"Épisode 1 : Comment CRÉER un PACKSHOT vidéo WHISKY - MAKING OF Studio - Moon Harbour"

Bonjour à tous, j'espère que vous allez bien, c'est Hugo. Aujourd'hui, nouvelle vidéo, nouveau making-of.
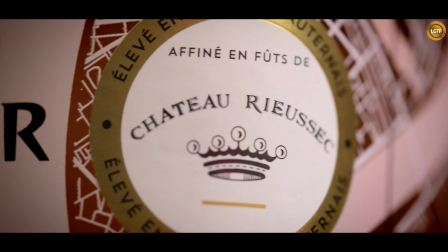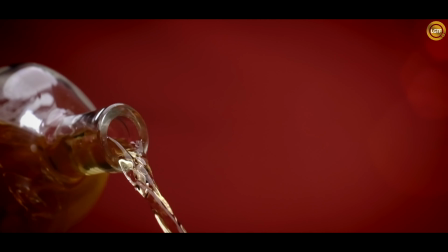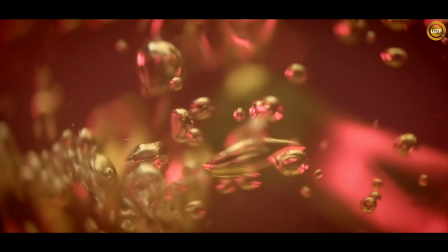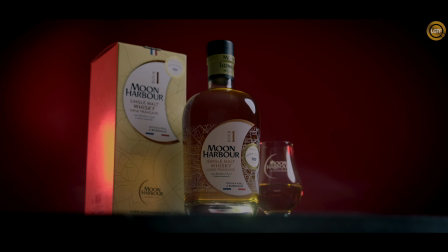Cette vidéo, c'était pour le nouvel en chinois, qui, donc c'était le 12 février, là, il n'y a pas longtemps. Et c'était diffusé, du coup, en Chine pour un client.
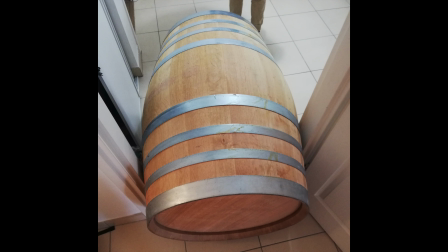(0:33)
Vous voyez, première photo, vous vous demandez qu'est-ce que, voilà, qu'est-ce qu'est-ce que c'est ? Eh bien, c'était la barrique sur laquelle j'ai tourné, évidemment, mais qui ne rentrait pas dans la pièce dans le studio.
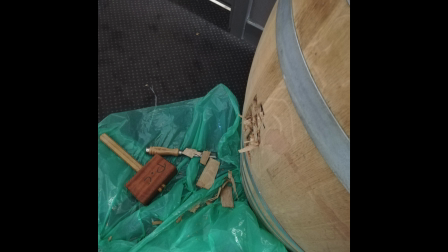(0:44)
Donc, j'ai dû passer, eh bien, 3-4 heures, peut-être, à cisailler la barrique avec des ciseaux à bois j'ai vraiment enlevé le plus de bois possible, je l'ai déchiqueté pour qu'elle puisse rentrer ça a été une galère, bref on enchaîne rapidement avant de commencer dans le vif du sujet, avant de tourner et ça c'est vraiment le plus important c'est peut-être le vif du sujet finalement de devoir passer énormément de
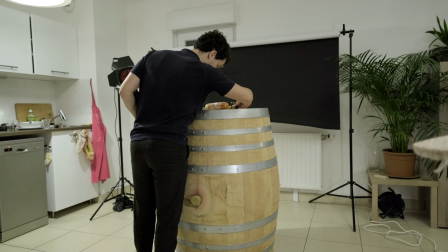(1:09)
temps sur le storyboard évidemment en fonction du cahier des charges un peu par le client, des attentes du client de l'univers qu'on doit créer donc c'est beaucoup de dessins, beaucoup de tests beaucoup de... parfois, ouais ouais je passe un jour à tester des choses pour voir si ça marche et pour avoir le résultat à dessiner, à regarder à valider les musiques à voir toute l'atmosphère au niveau de la colorimétrie on va un peu en discuter bien que dans cette vidéo, pas tellement puisque finalement, vous verrez que la colorimétrie elle est très simple, elle est très épurée elle est rouge et or, point, pas de style particulier c'est vraiment assez simple comme colorimétrie au final
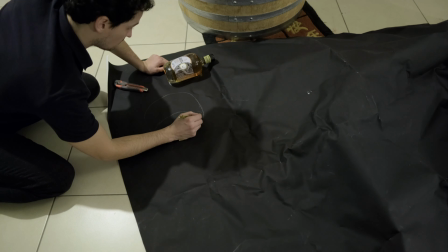(1:50)
voilà pour ce qui est de la suite ici comme moon harbor le port de la lune qui est bordeaux c'est une lune j'avais envie de créer une lune sur le sur le fond sur le fond rouge comme vous avez pu peut-être le remarquer donc ça ça a été en fait je suis passé
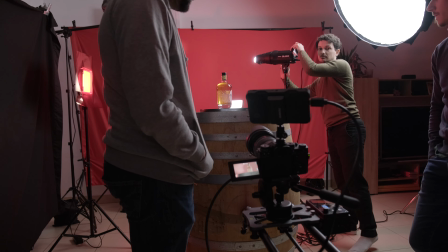(2:07)
par un moyen pas très efficace au début de découper une lune et de le mettre comme ça sur un sur le diffuseur sauf qu'en fait Finalement,
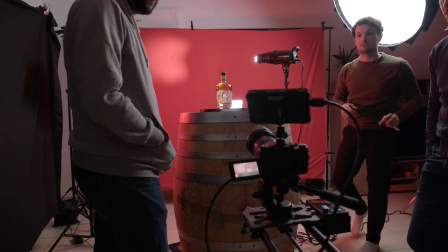(2:15)
j'ai préféré mettre un cône parce que les ombres étaient beaucoup plus marquées sur un petit cône au bout d'une Godox SL60.
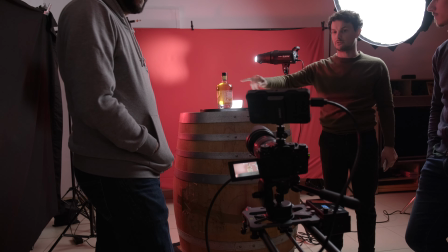(2:23)
Et j'ai mis juste un petit peu de gaffeur et vous voyez que ça donne la forme d'une lune. C'est beaucoup plus facile.
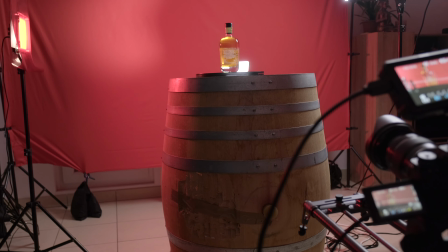(2:28)
Cette première scène, donc, on a la bouteille qui tourne sur une table tournante, évidemment, posée sur la barrique. Ce qui est bien, c'est que la barrique a un tout petit peu de profondeur pour pouvoir cacher cette table.
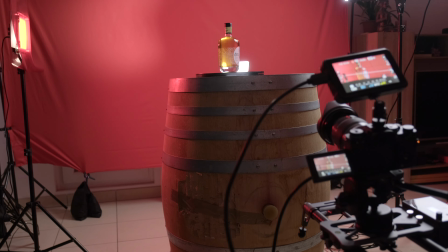(2:35)
Pas besoin de masquer quoi que ce soit ni d'avoir trop de travail en post-production. On vient avec le slider motorisé de chez YC Onion avec lequel je shoot. et une tête fluide, comme vous pouvez le voir, c'est une tête fluide que je viens poser au dessus pour avoir ce mouvement de bas en haut, du coup pour révéler un petit peu le produit avec une contre-plongée qui permet de le mettre en valeur d'emblée de jeu,
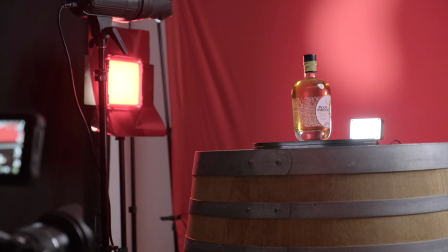(2:57)
et que j'ai slider et tête fluide que j'ai penchée, un peu, alors pas autant qu'un Dutch angle,
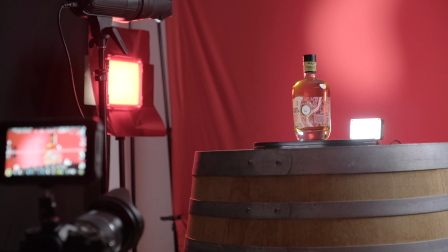(3:04)
comme on appelle dans le cinéma, mais que je suis venu incliner pour pouvoir avoir cette sensation de mouvement puisque toute l'ambiance devait être un petit peu voyage sur un bateau comme vous avez entendu dans le salon de design qui a vraiment accentué ça avec l'eau etc. Donc voyage sur une barrique dans un bateau pour aller en Chine. Donc l'angle faisait un petit peu référence à ce mouvement dans le bateau.
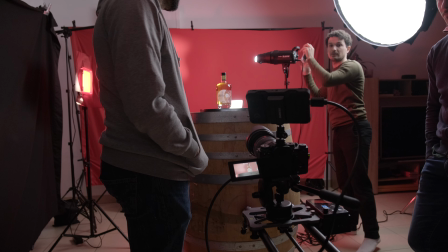(3:28)
Au niveau de la composition de la lumière, et bien écoutez, petit arrêt sur image, on a ici une, vous avez vu juste une fill light en fait,
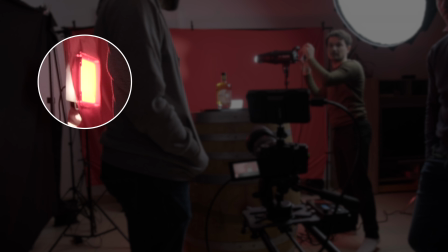(3:36)
avec une gélatine de couleur rouge pour pouvoir détourer mon produit et accentuer cette couleur rouge ambre du whisky.
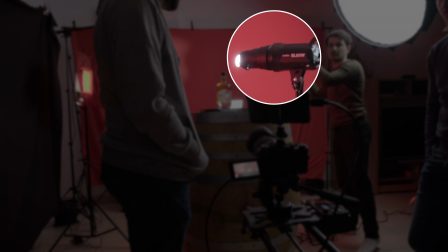(3:43)
On a, comme on a vu, une petite Godox SL60 qui vient refléter une lune sur le fond.
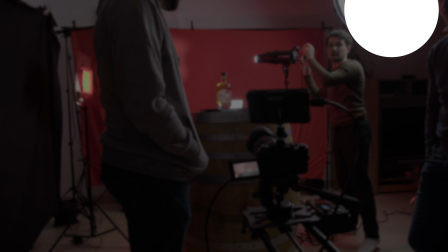(3:49)
On a une SL200 avec un dôme de chez Aputure qui vient de derrière, puisque les bouteilles, les verres, je le répète, on les éclaire deux par derrière, pour pouvoir venir aussi évidemment détourer le sujet et ne pas créer trop de reflets bruts. C'est une bouteille qui est géniale à tourner puisque ça forme des petits reflets sur les côtés qui sont très jolis, qui sont très agréables, que du coup j'ai gardé.
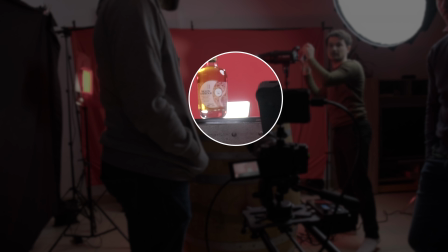(4:15)
Et puis on vient avec une petite backlight derrière le produit pour venir un peu mettre de la couleur dans ce jus, cette couleur ambre. Et on vient avec un néon devant qui est vraiment très diffusé,
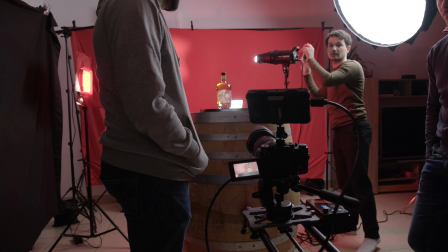(4:27)
vraiment très bas pour pouvoir juste éclairer un tout petit peu l'étiquette du produit et bien lire du coup le nom du produit.
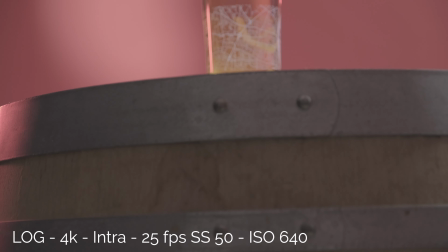(4:35)
Maintenant vous voyez juste ça c'est très simple, vous mettez déjà votre focus,
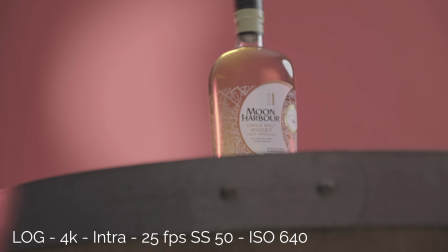(4:40)
on est en manuel, vous mettez votre focus à la fin de votre mouvement, vous revenez, vous n'avez plus qu'à avancer,
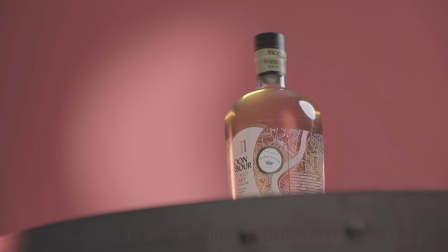(4:45)
votre focus il sera automatiquement sur la fin du mouvement comme vous l'avez mis précédemment.
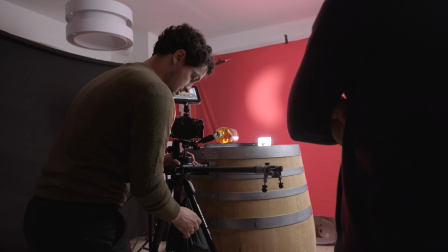(4:49)
Scène suivante, on vient avec du coup la bouteille à l'horizontale pour avoir ce mouvement du bouchon qui va venir vers nous,
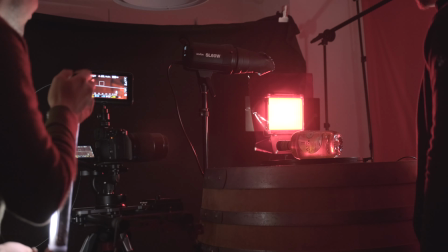(4:55)
on fera un petit zoom in aussi vous verrez, et on va venir ici avec un néon là ici j'ai utilisé un luxeo un néon luxeo,
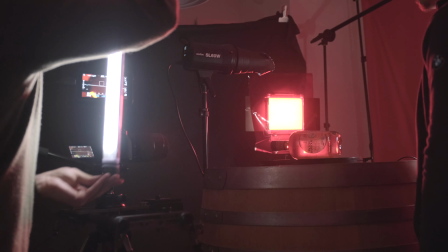(5:04)
je vous mets le lien dans la description pour vous regarder un petit peu quel produit c'est c'est vraiment un néon Kali très facile à utiliser, une batterie incroyable il me dure 4 jours,
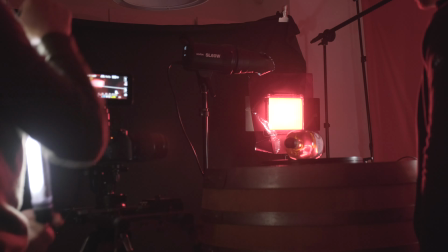(5:12)
c'est assez dingue donc ça vraiment on vient le faire tourner et puis quand le produit tourne vers nous
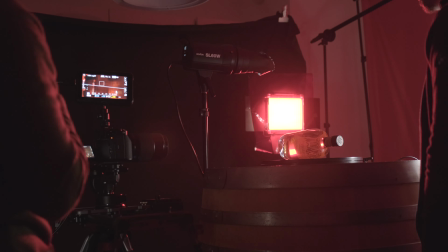(5:19)
pour vraiment révéler le nom du produit dans une ambiance assez sombre
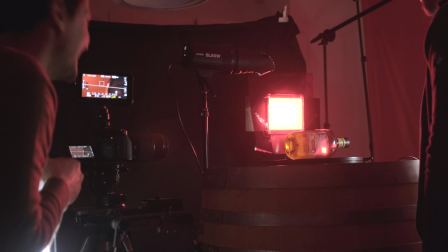(5:25)
pareil cette gélatine rouge qui vient derrière pour créer des reflets pareil cette backlight où j'ai demandé à Jérémy qui était à côté de moi de venir faire un beau mouvement de poignet pour pouvoir avec une aperture à LMX créer ces reflets à l'intérieur de la bouteille qui sont très sympas
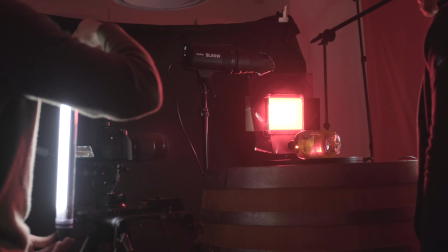(5:41)
là évidemment il y avait beaucoup de reflets sur lesquels jouer pour avoir quelque chose d'esthétique
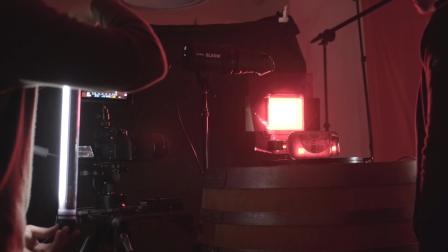(5:46)
sinon rien de spécial là dessus, si ce n'est qu'on verra en post-prod comment on monte tout ça
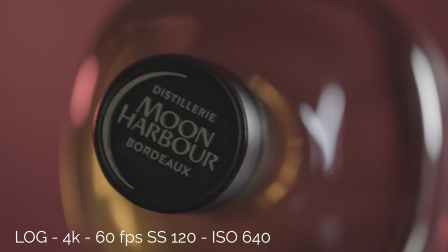Allez, scène suivante, à la demande du client, il fallait filmer ce petit logo Châteaurie sec qu'on est venu
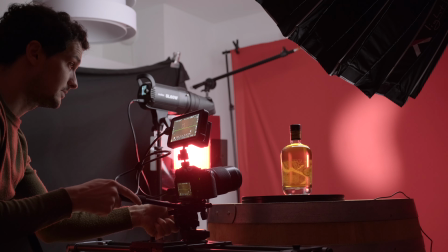(6:07)
refléter avec un réflecteur en
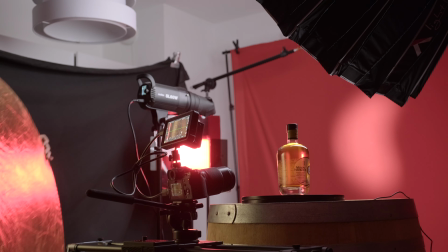(6:11)
or puisque vous voyez que cette key light qui arrive d'en haut à droite va venir
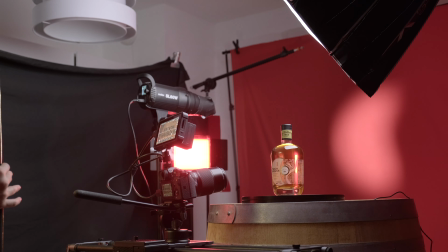(6:17)
éclairer mon sujet un peu par derrière évidemment mais du coup venir refléter
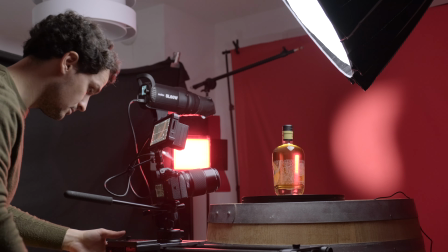(6:23)
sur le réflecteur or et pour pouvoir avoir ce reflet sur la bouteille. On s'est un peu compliqués la tâche avec le mouvement du slider en plus, un travelling de gauche à droite essayer d'être synchro et finalement à la fin j'ai arrêté le mouvement du slider, on a fait juste un plan fixe, c'est beaucoup plus simple à gérer puisque la bouteille tourne déjà, le reflet se fait déjà, il n'y a pas besoin d'en rajouter le mouvement du sujet plus le mouvement du slider, c'est un peu too pour la synchro parfois ça prend trop de temps donc donc on voit une scène toute simple au final.